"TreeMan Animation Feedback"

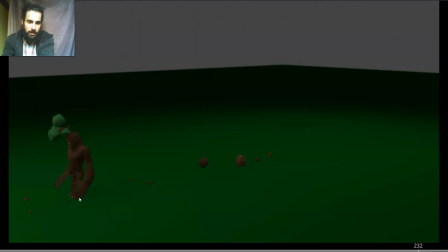Just instead of just sliding back really fast, just lift it up a bit and plant it back again, but give it like 4 more frames so it feels more fluid, more organic, more like step back instead of a rushed step back sliding,
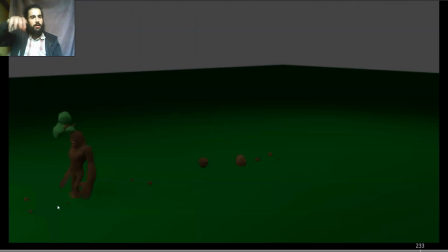but more like a lift and planted.
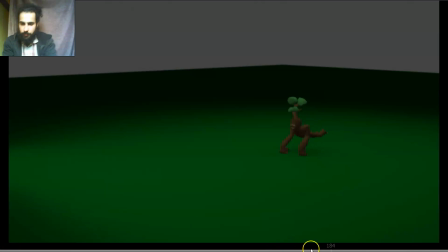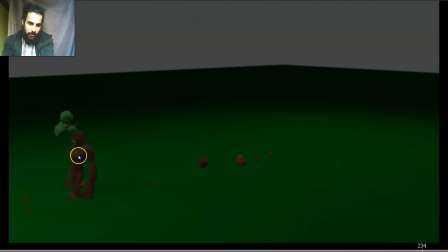And see, love this. So he moves back, rotate. See that overlap, I love it. Tracking, if you track this, you can see how fluid and great this is. It doesn't feel like it's hitting a wall. You have that easing to the pose and then moving forward again.
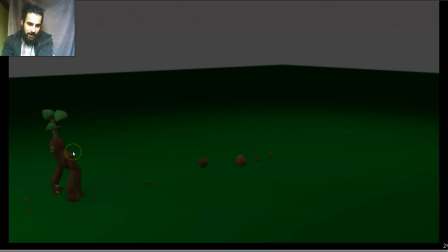And then what I would do here is, as a tiny polish note, you can see how, so it's rotating that back and then forward, but then you have it rotating back and forward and staying there.
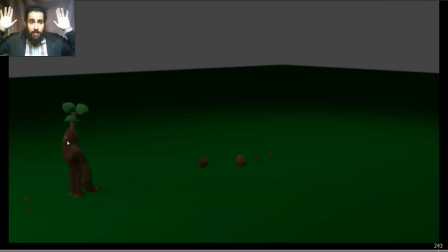But to add that extra polish, you could make the head rotate forward a bit more and then back a tiny bit. So instead of just like moving forward and locking, staying balanced, just locked on that place, just add a bit of
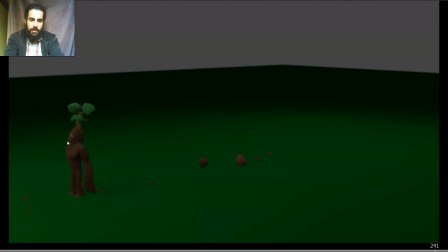that forward and back again. I think that would add a lot to end the animation.
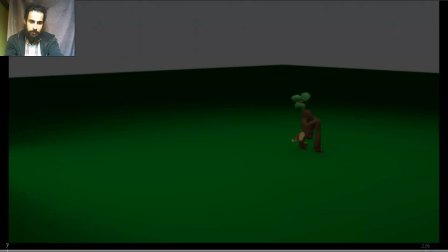See? So at the end,
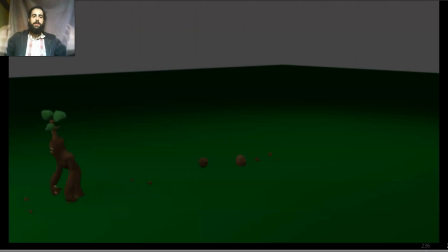so that would make so it doesn't feel like all the parts reach the pose at the same time, but you have the head, some residual movement on the head as the movement finishes.
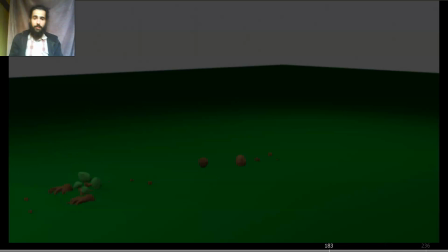So yeah, that would be it. Really great animation. I mean, for 3 hours into my course, I don't know how much you practiced. I don't know if you have done a lot of animations before, but this is really great to be starting.
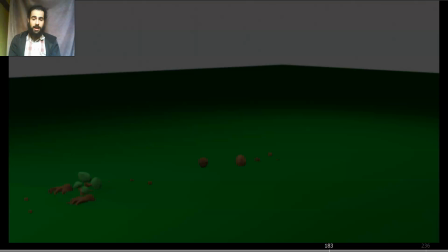So congrats on that, and hope to see more of your work. And yeah, hope you liked the video critique, and see you around. Bye.